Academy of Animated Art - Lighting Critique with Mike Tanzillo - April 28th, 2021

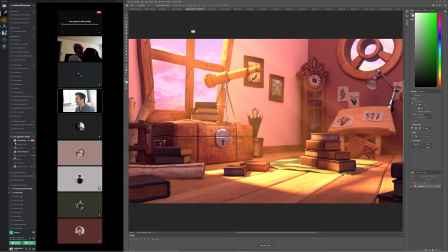6s
Hello, everybody, and welcome to your Wednesday lighting critique. I wrote this in the channel, but for those that are just tuning in, we have to limit this to a half hour today.
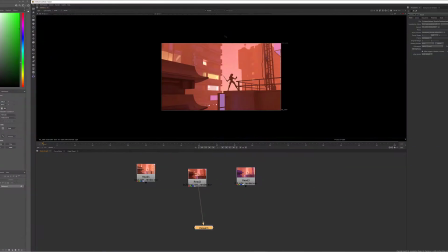15s
So let's not waste any time. Let's get underway. So first off, I wanted to talk about submission here.
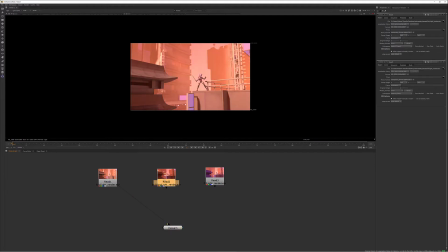23s
So the one thing that I asked for, or the thing I asked for was just for this to be broken up into like each light rendered by itself. And you did that. And one thing that makes it hard, and I wouldn't be able to kind of build this up,
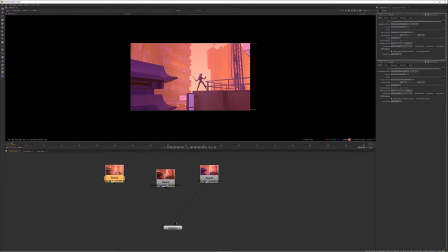40s
and actually this is going to be a problem for you as well, is the fact that this atmospheric element is baked into the render. So like so usually what you do if you have like, you know, multiple lights like this is you just start to kind of add them together.
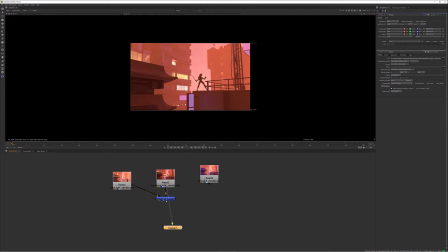58s
And then, but when I do that with this, it's just adding up the components of this atmospheric.
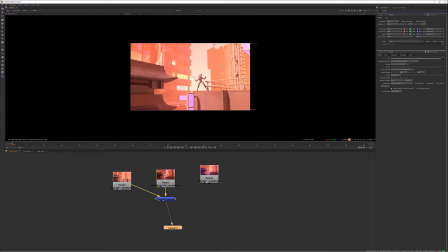64s
So if you could just go ahead and break that out as a separate pass, not only for me and like for a look dev thing, but you're gonna want that because you're gonna really want to dial that into your look, and really kind of define
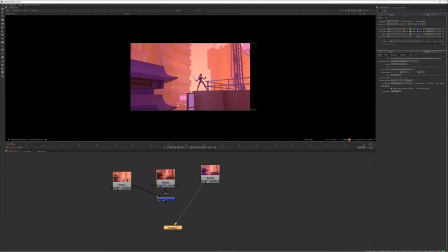83s
things like how far it penetrates into the foreground. You're going to want variation on it. So like the fact that it's going from here to here on this building, like on each building, it's kind of layered uniformly across that individual thing.
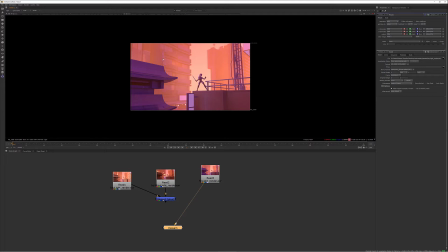102s
And like, we want to create some more depth in there. And if you're not going to get that out of the render, then we're going to want to use like a world space Z depth pass or something to help build that up. In terms of the lighting itself, I actually think this key light is pretty cool.
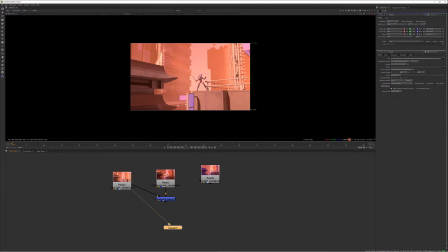120s
I mean, I think it's a nice setup. I love this shape here. I love this coming across here. These window lights are looking good. The fill light, I'm a little bit confused by because it really only is affecting like the foreground, and it's a purple light that doesn't necessarily
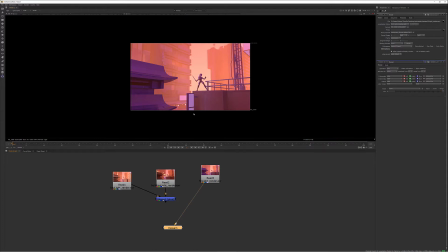140s
relate to the scene, because usually a fill in an exterior scene is going to be the sky, right? So this would kind of match more of the sky color than this. So that would be something that I'd want to kind of mess around with. So for this instance, if you could again just separate those lights out the way you have them,
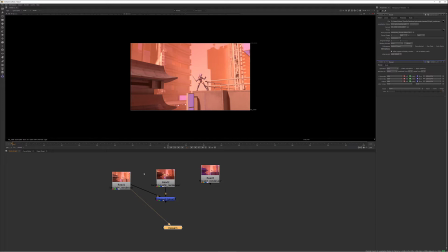158s
but just turn off the atmospheric, and then we'll take a look from there, because it's just contributing a little bit too much at this point.
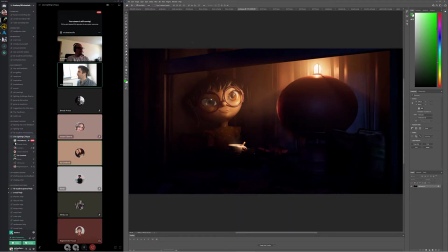166s
Okay. So now I kind of want to go through these still images one at a time. We will start with those that are here, and then we will move on to the other one.
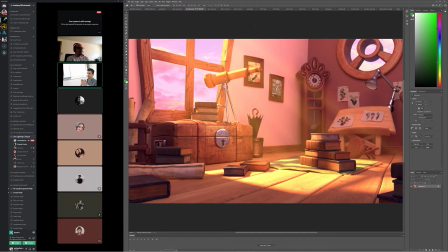176s
So we'll start here with Brenda as we go through alphabetically. So let's go take a look here.
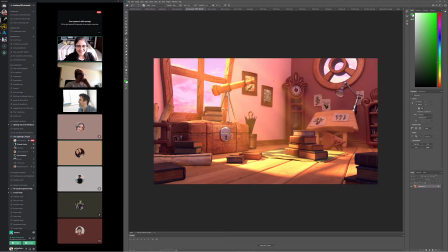183s
Hello, Brenda. How's it going? Hello. How are you? We're doing good. So the volumetric light looks a lot better. I like the softness of it. I think we can add a little bit more on the thickness right here at the base of it. But I like the overall look of it. I just think it can be a little thicker at the base and kind of filter down.
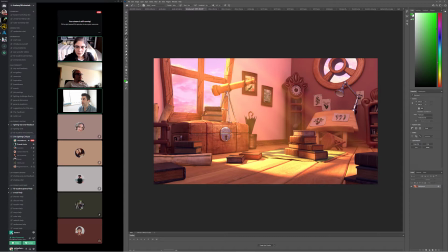204s
I think outside of that, the two big things I want you to work out for the next iteration is that the color of the light coming through is a little bit too yellow. Like, I love that you're bringing in some warmth, but it's not, well, two things.
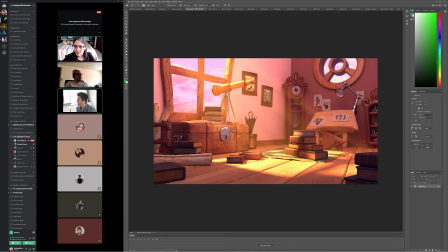218s
One, it just feels a little too saturated overall. And two, it doesn't quite, like I said, I was talking about with the last one, it doesn't quite match up with what environment we're seeing out there. So like what we're seeing out there feels like very reddish, purpley, and if the sun color was a little more towards like an orange red, I would believe that.
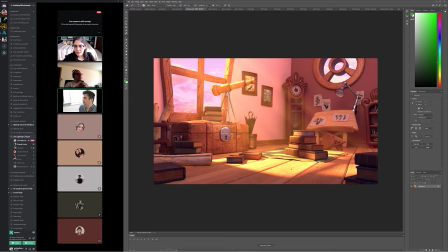238s
But right now it's falling a little bit more towards that noonday yellow, and I kind of want to see that shift in there.